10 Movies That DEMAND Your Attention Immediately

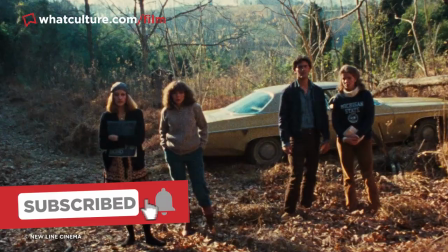0:00 It's fair to say that not all great movies are immediately compelling from their first scene,
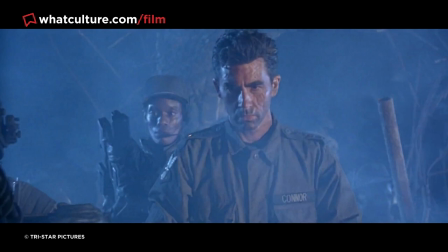0:04 and in fact, it's quite a rarity that a film truly manages to lock the viewer's gaze from its opening moments.
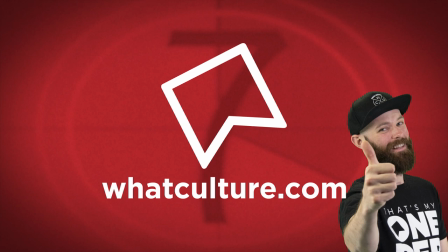0:10 But these films, well, they grabbed us right out of the gate. So let's take a look at them.
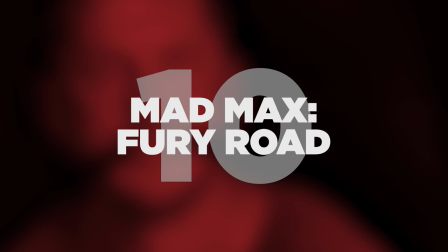0:14 As I'm Jules, this is WhatCulture.com, and these are 10 movies that demand your attention immediately.
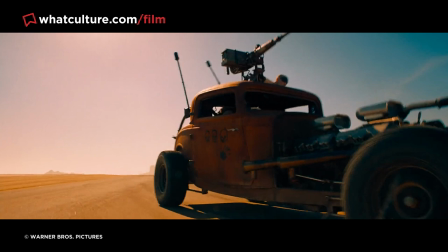0:20 10. Mad Max Fury Road As the first Mad Max movie in a full 30 years,
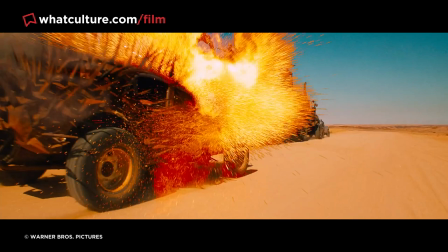0:26 Fury Road absolutely needed to come storming out of the gate with something special, and that it certainly did.
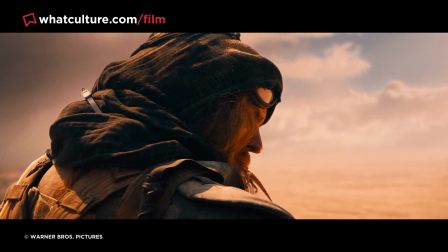0:31 The first moment in George Miller's high-octane post-apocalyptic epic, after a brief opening narration that is,
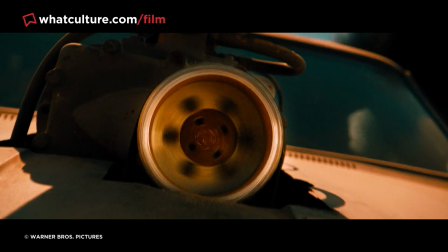0:37 is an eye-watering glimpse of the beautiful yet arid desert wasteland, while Max and his trusty Inceptor overlook the horizon.
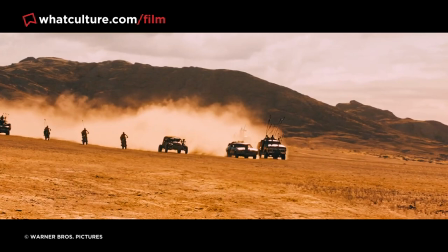0:44 Within mere moments, Max has killed and eaten a mutated two-headed lizard, hopped into his car,
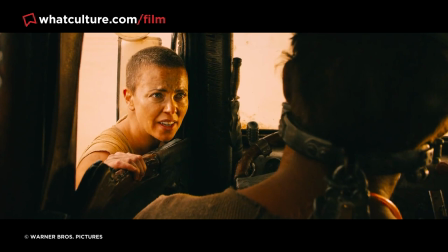0:49 and driven off into the expanse, as he's chased down by a gang of war boys.
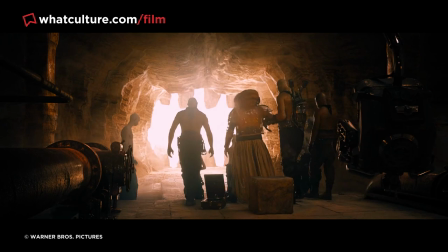0:54 Such begins what is effectively a two-hour chase movie that sees Max teaming up with Furiosa to help take down the vile tyrant known as Immortan Joe.
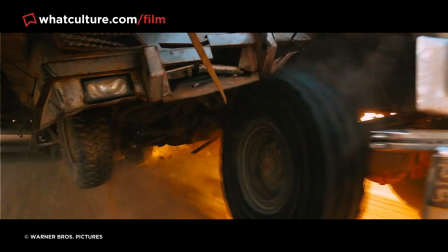1:02 The opening moments do a fantastic job of setting the mood and style while also confirming that this isn't going to be your typical action flick.
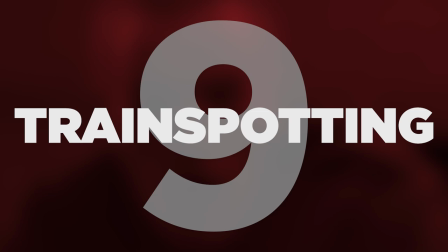1:09 If you're not totally gripped by that mesmerizing open shot of the desert landscape, are you even awake at this point?
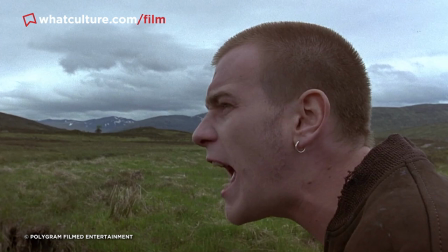1:15 9. Trainspotting An easy way to capture the audience's attention from the get-go is to use a popular song,
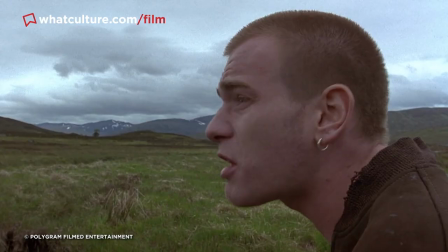1:21 And while this can feel an often cheap and lazy way when it's employed as a crutch to elevate mediocre material,
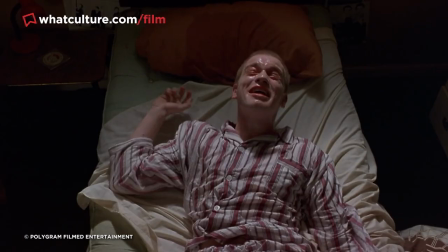1:27 in the case of Danny Boyle's Trainspotting, that couldn't be further from the truth.
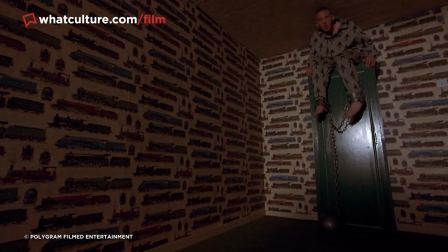1:31 Boyle's masterful 1996 black comedy slams into gear with the opening drumbeat of Iggy Pop's Lust for Life,
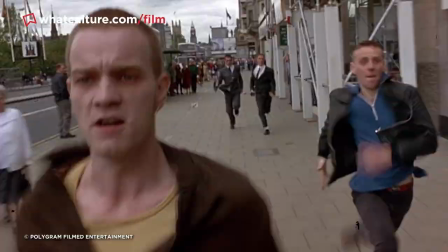1:37 which serves as the soundtrack to the iconic Choose Life montage, where Renton and Spud pound the pavement while fleeing their pursuers down Edinburgh's Princes Street.
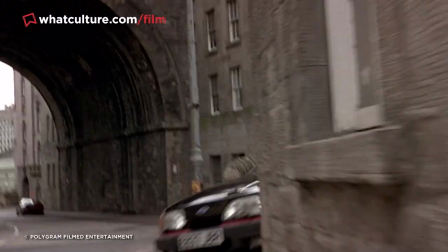1:46 It's an image that is forever seared into the brain of anyone who's seen this film, but is literally just the beginning of a relentlessly energetic,
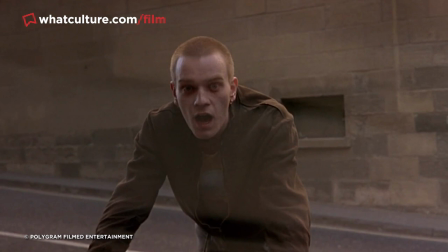1:53 darkly humorous drama that sustains its momentum all the way to the finish. 8.
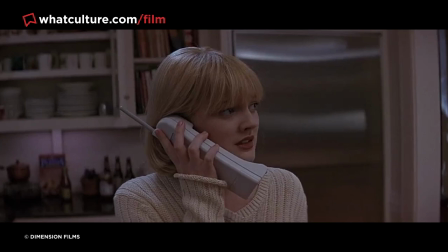1:59 Scream As opening scenes in horror movies go, it's extremely tough to top this delirious, expectation-defying prologue to Wes Craven's Scream.
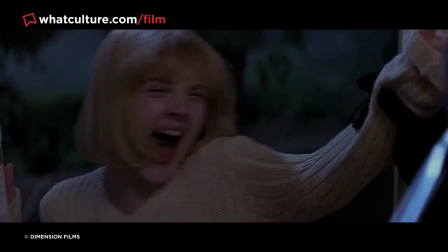2:08 While much has been said about Craven's canny decision to cast Drew Barrymore as the film's first victim, Casey,
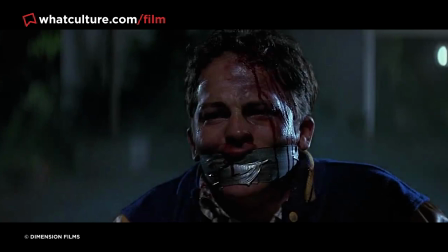2:13 who dies at roughly the 10-minute mark, this gripping, pulse-quickening opening is so much more than just a mere feat of shock value.
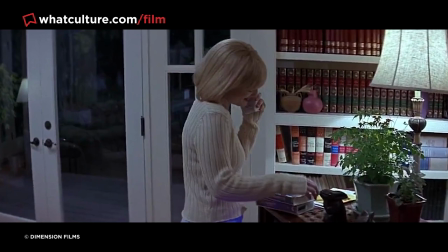2:19 Right from the very first moment, when the phone rings and Casey picks it up, we're intrigued by the mysterious, unfamiliar, and some might say sexy voice on the other end.
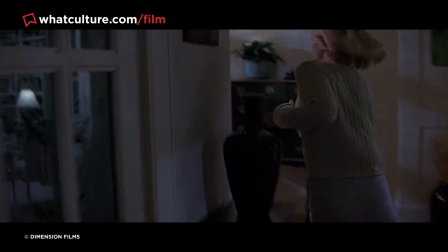2:28 Opening a horror movie with a series of phone calls isn't exactly the norm, immediately throwing off audiences who expected a more typical generic slasher film introduction.
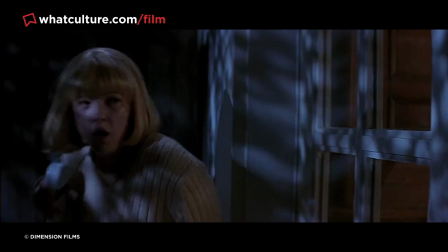2:36 Furthermore, our caller talks horror movies with Casey, revealing the film's self-aware bent early,
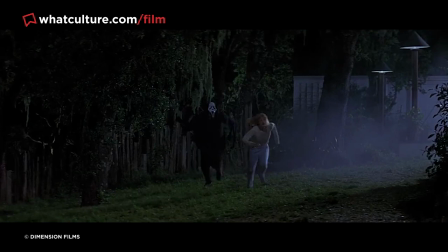2:41 before things take sinister turns when the caller reveals that he's close by. The rest of the sequence is both gut-wrenchingly tense and a shocking departure from the expected,
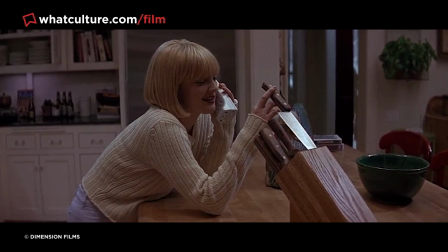2:50 but it all begins with the compelling simplicity of a strange voice on the other end of a phone. 7.
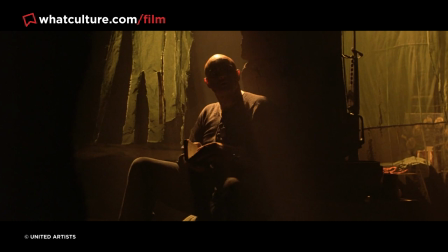2:56 Apocalypse Now Now, spoiler alert, this won't be the only time that Francis Ford Coppola appears on this list, and with damn good reason.
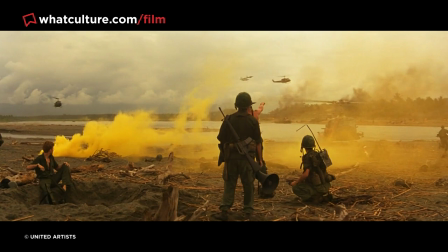3:03 Apocalypse Now is perhaps the war movie to end all war movies, an almost inexplicably atmospheric visualization of the off-spoken mantra,
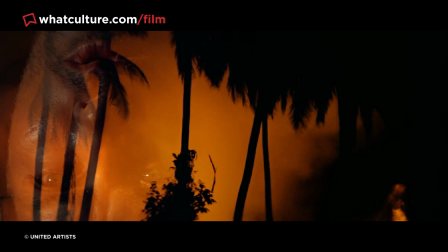3:11 War is Hell, and it uses every tool at the filmmaker's disposal to depict the spiritual destruction caused by the Vietnam War,
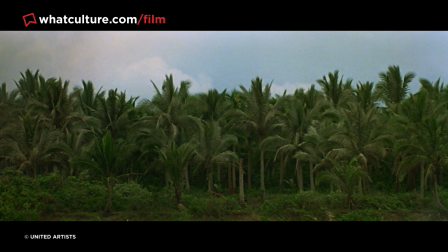3:18 and it all begins with that unforgettable opening. The very first shot is seemingly still, calm, an image of the forest of palm trees,
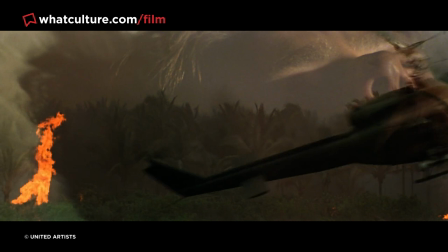3:26 and is accompanied by the synthesized sound of a helicopter as one flies by, which is followed by the initially subdued tones of the doors,
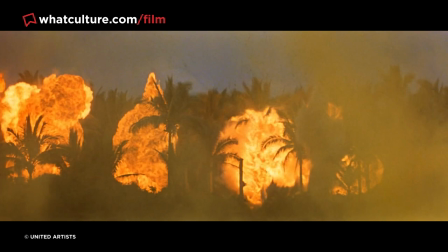3:33 the end. As we keep watching, dust begins to fill the screen, more helicopters fly in the camera's path,
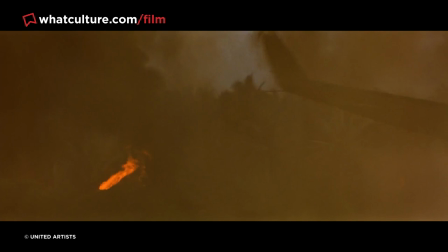3:39 and the forest is promptly set ablaze by a gigantic, strangely beautiful blaze. All the while, the lyrics, this is the end, hauntingly ring out.
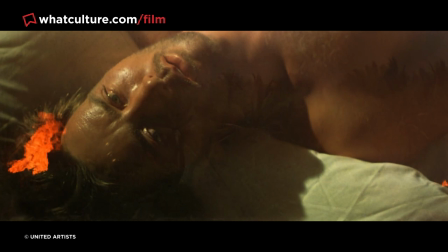3:47 As we survey the carnage, we fade to a shot of Captain Willard's face staring up at his hotel room's spinning rotor fan.
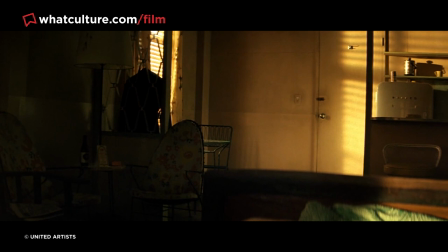3:54 It is, without a hint of hyperbole, utterly hypnotic,
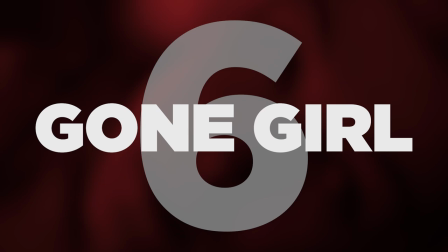3:58 confirming just how consumed his life is with war and is juxtaposed against the destructive might of the US Army. 6.
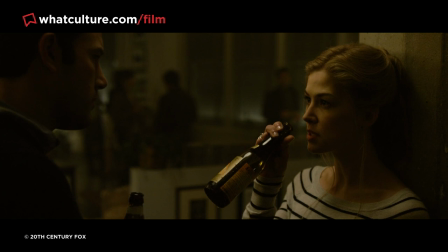4:05 Gone Girl David Fincher sure knows how to open a movie, and while it's certainly not his best film overall,
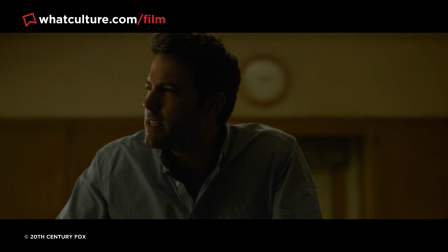4:11 Gone Girl might have the strongest and most distinctive attention-gramming opening of any Fincher joint.
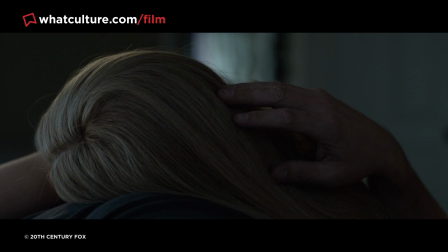4:17 This film opens on a seemingly benign shot of the back of Amy's head, which has quickly lent context from narration by her husband Nick,
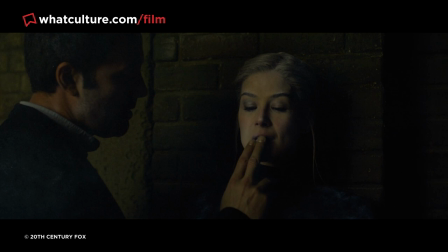4:24 who pictures cracking her lovely skull, unspooling her brains, just trying to get answers.
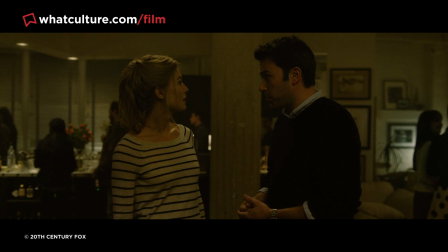4:29 In another movie, such a declaration might not seem quite so sinister or literal-minded,
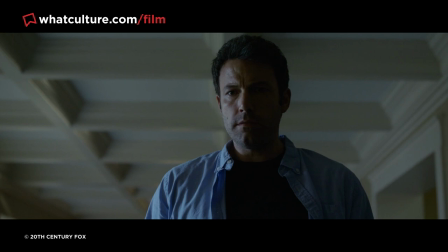4:33 but in a film about Amy's disappearance and Nick's possible complicity, it immediately gets audiences edgy and nervous.
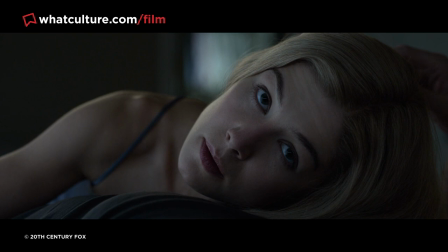4:40 As Nick strokes Amy's head, she turns to him and stares a hole right the way through him,
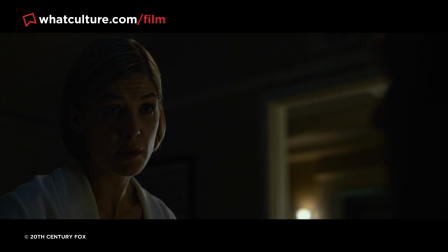4:44 the precise meaning ambiguous but generating an undeniably discomforting mood from the outset. Nothing is more immediately compelling to viewers than the human face.
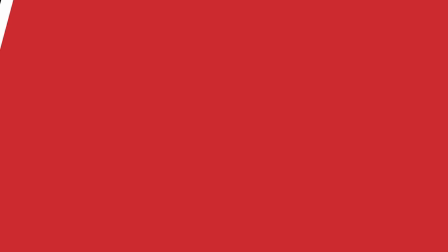4:53 On a basic primeval level, we are hardwired to scan a person's face for meaning, and so the second that Amy turns around, Finch has got us right in the palm of his hand.
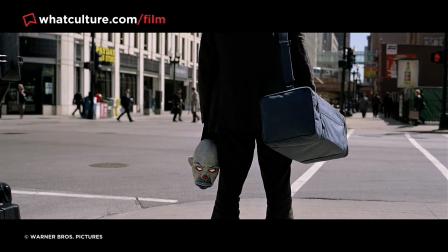5:02 5. The Dark Knight Christopher Nolan clearly puts a lot of effort into crafting memorable prologue sequences for most of his movies,
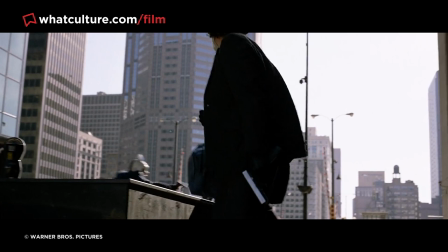5:09 though never gets any better than In the Dark Knight. Nobody who's ever seen this film will surely forget the Joker's daring,
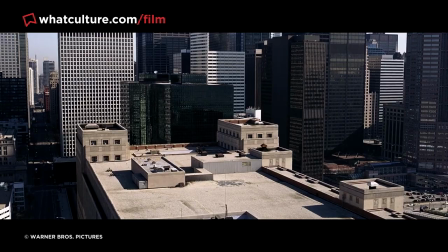5:15 iconic opening bank heist, and right from its very first shot, the film touts a, "...just got real," vibe.
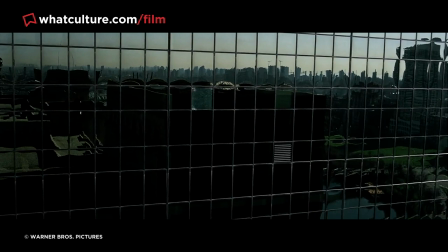5:21 The first shot is a beautiful, sweeping image of the Gotham City skyline, as the camera then fast pulls in towards a building.
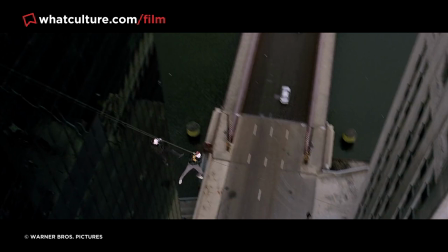5:28 Soon enough, a window is violently shattered and a perp wearing a clown mask fires a zipline out of it.
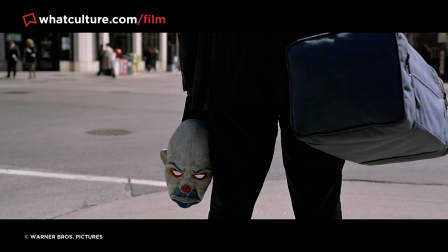5:33 Then we cut to another man, unbeknownst to us at the time, to be the Joker, waiting on a street corner to be picked up.
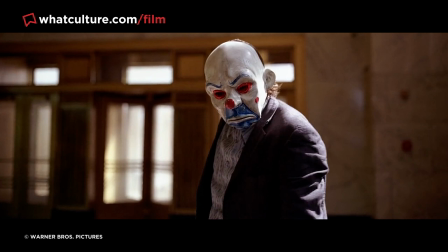5:39 Such begins a riveting bank heist which offers a thrilling introduction to Nolan's Joker,
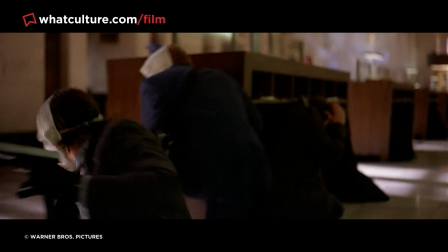5:43 presented here in a manner that is far more grounded than basically all other Batman media combined.
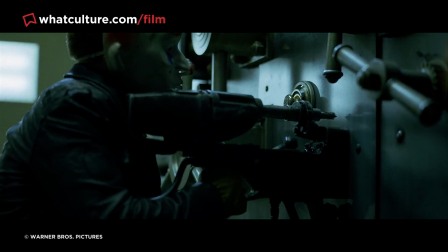5:48 If you were ever lucky enough to watch The Dark Knight in IMAX, you'll probably vividly remember how startling that opening full-frame image of the Gotham skyline truly is.
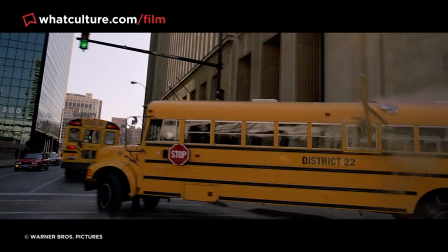5:56 Nolan wanted everyone to know that he wouldn't be resting on his laurels with his Batman sequel, immediately laying his ambition bare and telling the viewers, this ain't your daddy's Joker.
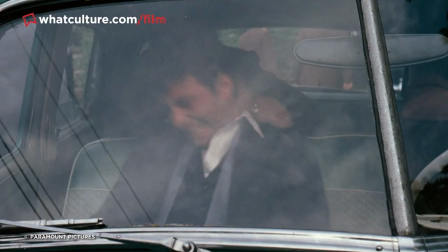6:06 4. The Godfather As much as a three-hour, primarily character-driven 1970s crime drama won't be to everyone's taste,
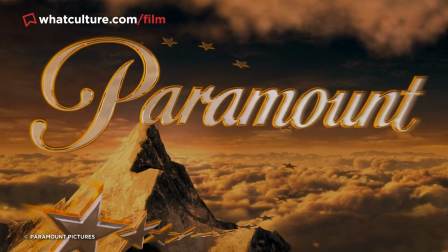6:14 The Godfather commands viewers to pay close attention from minute one. Even if the Paramount logo wasn't accompanied by the iconic, haunting musical score,
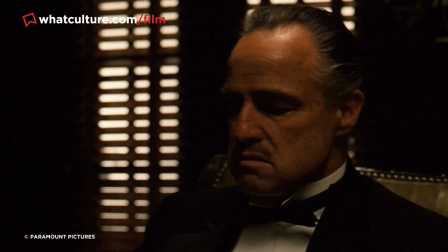6:22 the film grips immediately with the loaded opening declaration, I believe, in America.
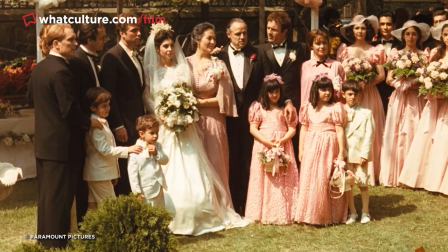6:27 Then begins a lengthy, unbroken shot where we meet with Don Corleone on the day of his daughter's wedding to request vengeance for his own daughter's assault.
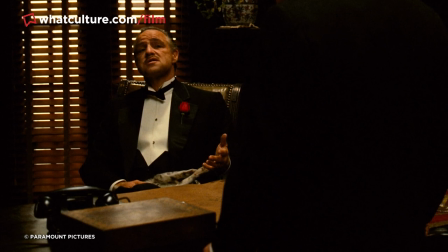6:36 Between the horrifying story and the gradual manner in which the Don is revealed to the audiences,
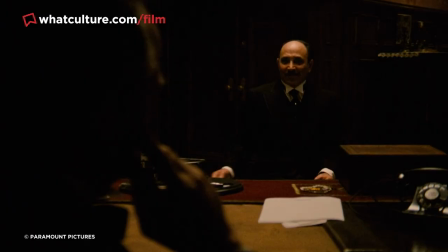6:41 it's masterful filmmaking that forgoes flashy tricks in favor of the simplicity of a. not cutting, b. zooming out slowly,
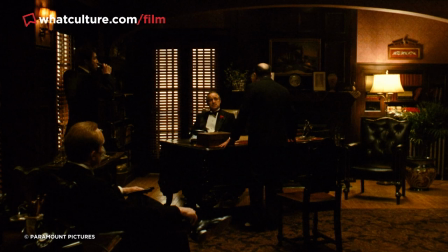6:48 and c. cloaking one of our main characters in shadow.
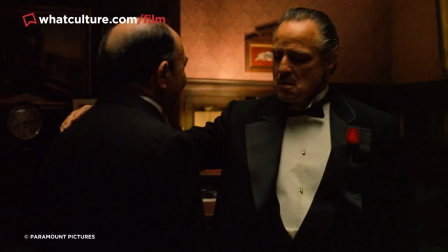6:51 The scene speedily confirms Corleone's hallowed presence, and also that the film will be intimately concerned with the notion of the American dream throughout. 3.
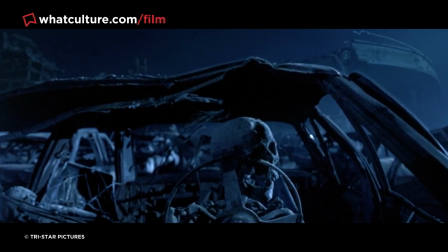7:00 Terminator 2 Judgment Day Has a sequel more aggressively one-upped itself more immediately than Terminator 2 Judgment Day?
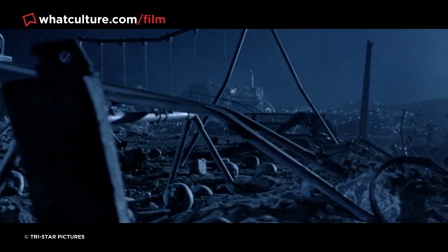7:08 James Cameron wrung a tremendous amount of production value out of the original Terminator's modest $6.4 million budget.
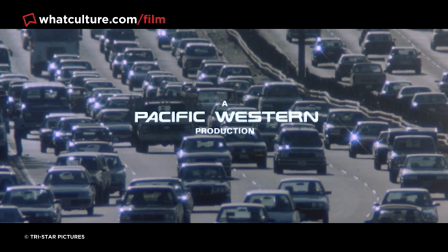7:15 But with roughly $100 million to play with this time around, T2 is simply on a whole other level from its very first scene.
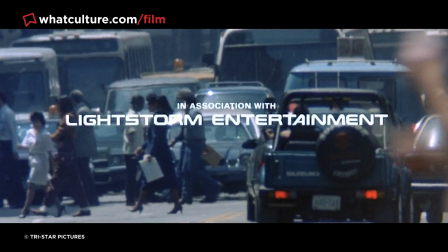7:21 It opens with a brief, eerie montage of modern-day Los Angeles.
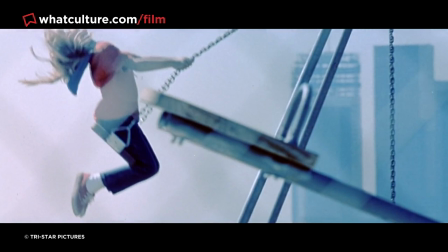7:25 People driving to work, kids playing, representing the many great lives at risk by Skynet, before we then flash forward to the future war of 2029.
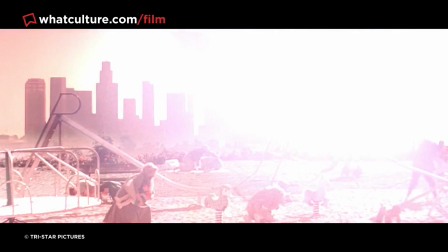7:33 Here, the cars and playgrounds are now ashen remnants of Skynet's apocalypse,
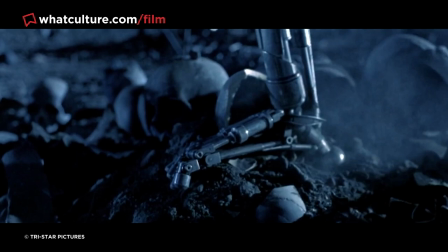7:38 as Sarah Connor's narration details the billions of lives that were lost in the fires of Judgment Day, and in moments are human skulls crushed by the foot of a Terminator endoskeleton,
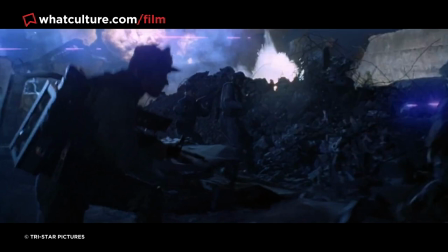7:47 as all-out war breaks out between the human resistance and the machines. It's an exquisite example of blockbuster filmmaking craft,
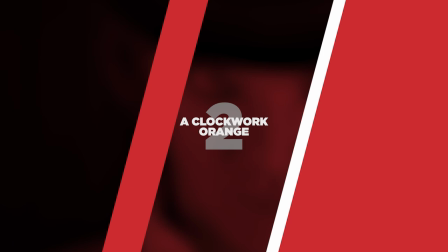7:54 melding practical effects with cutting-edge VFX to produce a result that is still dropping 30 years later.
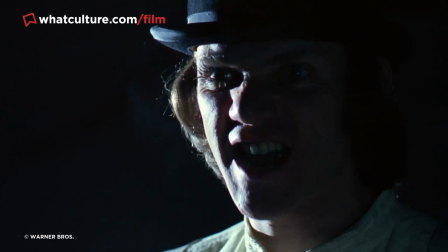8:01 2. A Clockwork Orange There wasn't ever the possibility of a Stanley Kubrick film not landing on this list,
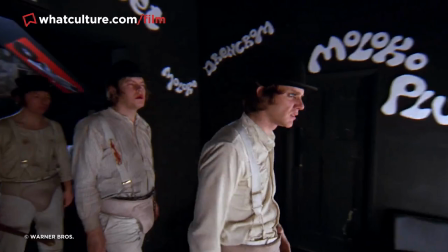8:07 and though the filmmaker has arguably made better films, perhaps none immediately grabs the audience as intensely as A Clockwork Orange.